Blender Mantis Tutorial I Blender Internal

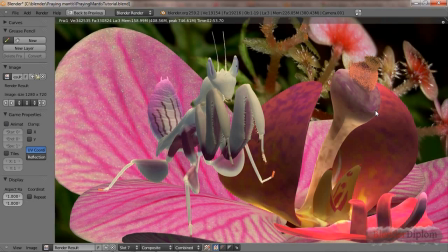(0:02)
Hello everybody and welcome back to the part of the praying mantis tutorial where we're going to render the mantis in the Blender internal render engine. So good old PI is not obsolete yet,
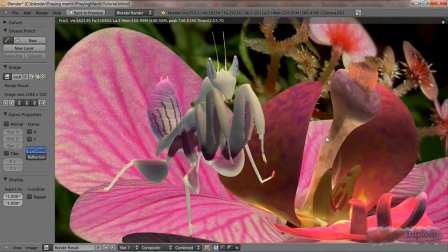(0:15)
because for example for organic materials it is still more suited than the unbiased renderers, I think. LuxRender has the scattering material now, but still subsurface scattering in Blender is still very, very good.
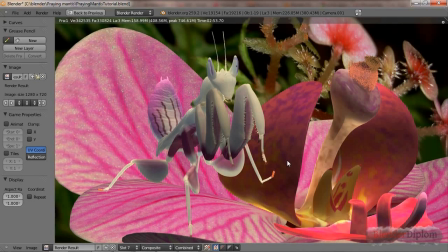(0:31)
So let's have a look at how this scene is created. We're going to go over how the lighting is produced. It's sunlight coming from here and a backlight for these translucency,
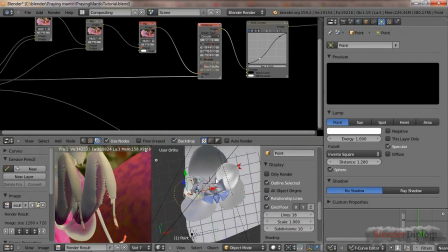(0:45)
and there is a single lamp point light which is only specular,
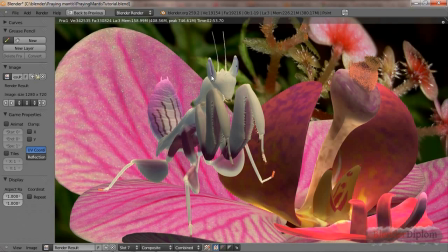(0:53)
so that it produces these nice specular along the eyes, because the eyes are actually a little more
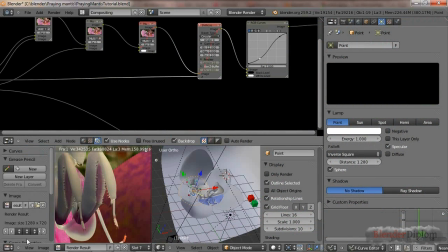(1:02)
specular, have more specularity than the rest of the body. And we're going to solve that using a couple of maps.
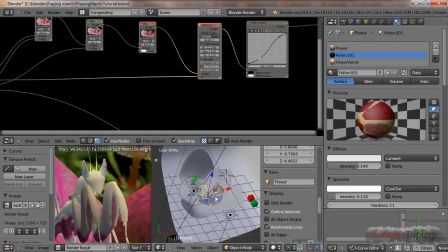(1:10)
So in order to distribute the material properties across the materials.
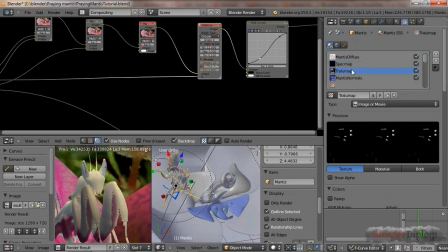(1:19)
So you can see here there's a couple of black and white maps that are distributing the attributes across the surface.
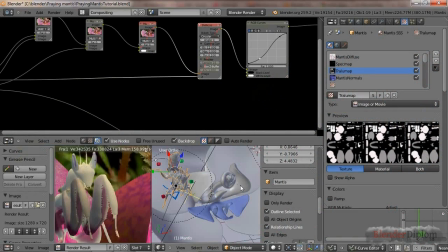(1:27)
If that doesn't make any sense to you, it will in a minute. And let's just have a quick look at the scene.
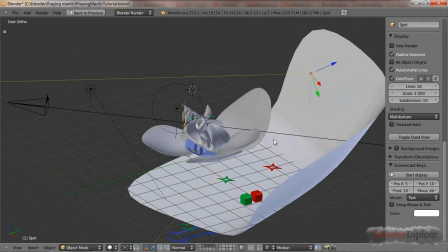(1:35)
We have here the backlight I was talking about, and you can see that it crosses the petal right here, but
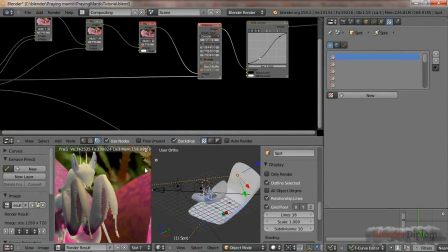(1:44)
if you have a look, I'll just change to a nicer view.
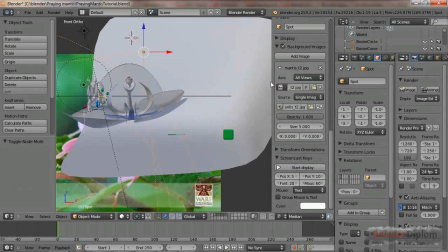(1:49)
There we go. No background images.
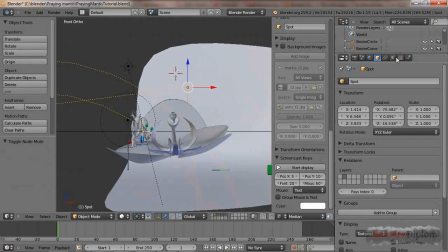(1:53)
If you have a look at the material settings of the spotlight, it does not cast any shadows.
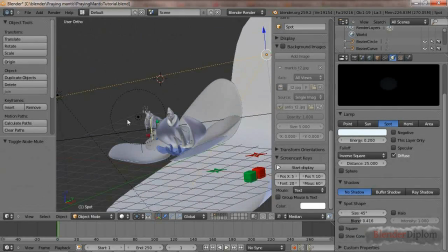(1:59)
No shadows, so the light will travel through the petals and hit the praying mantis at full power,
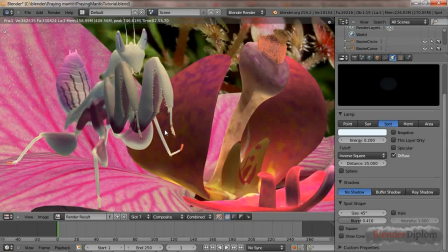(2:06)
and thereby illuminating these translucent parts of her.
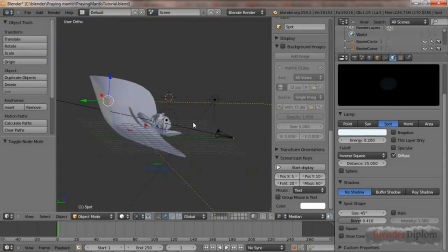(2:12)
And just so there is a natural environment,
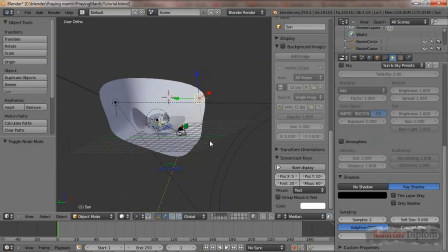(2:17)
I also put a sun lamp in with a ray shadow.
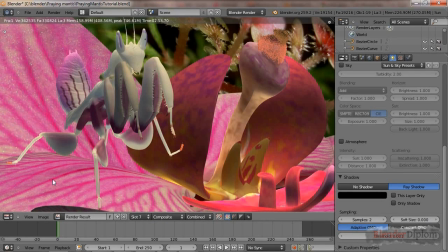(2:26)
The reason why I don't really see the harsh ray shadows is actually that I took them off in the compositing.
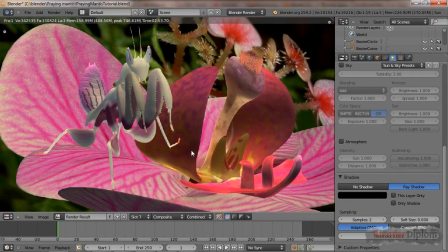(2:35)
I toyed around with ambient occlusion a lot. It increased the render times incredibly, and then it gave me some very weird results. So if you want the shadows back, I can show you how, but for now I'm going to leave them out.
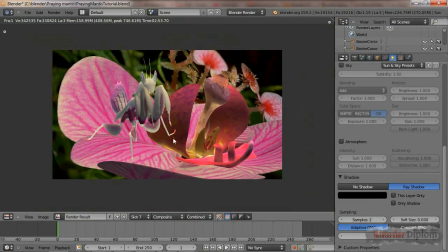(2:50)
And we're going to, in this example, it's fairly important to
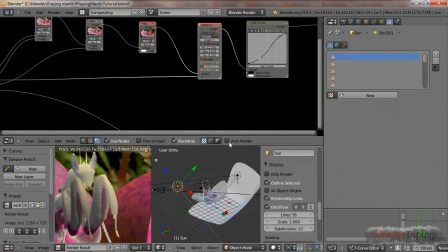(2:57)
get the different passes in the compositor and add them manually.
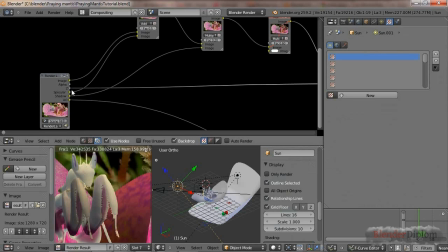(3:02)
So you can see here, this is adding the specularity, this is adding the shadow, and this is adding the ambient occlusion.
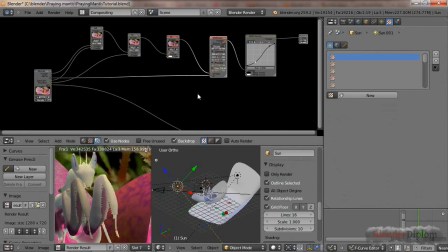(3:09)
So the reason for that is I have now full
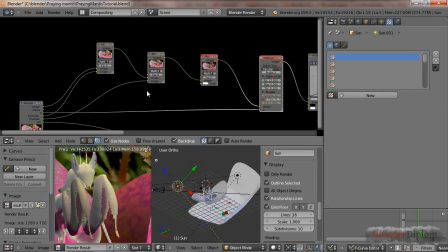(3:14)
control at how strong these values are composited over the node.
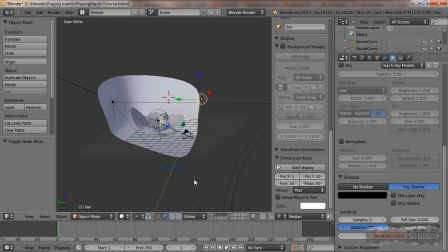(3:19)
But that's for the last part of the tutorial.
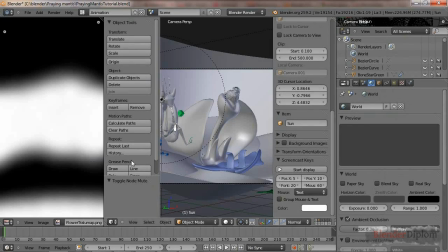(3:24)
Okay, let's choose a suitable setup.
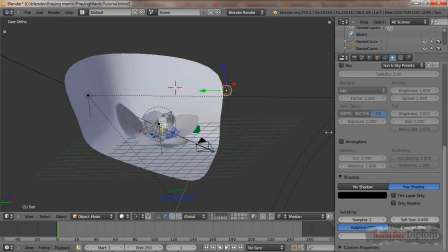(3:29)
That one seems nice. Okay, and let's have a look at how the praying mantis material is composited.
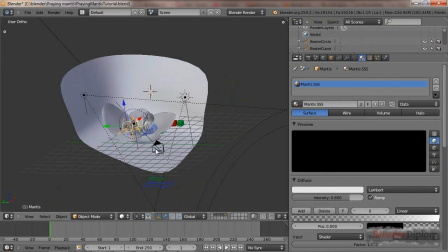(3:38)
And originally I used nodes for this,
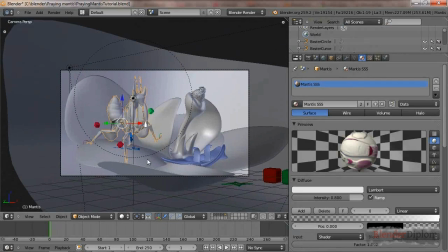(3:41)
but during the redoing of this tutorial I figured out that actually without the nodes it did look better. So I'm going to do the normal setup, and then I'm just going to quickly show you how to add the material nodes the way I did them before.
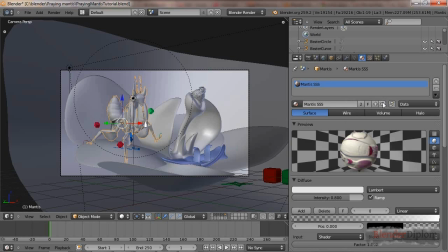(3:58)
Okay, so this is a subsurface scattering material, and we're going to create that from scratch. So since Mantis SSS already exists, I'll just call this already exists as well, doesn't matter.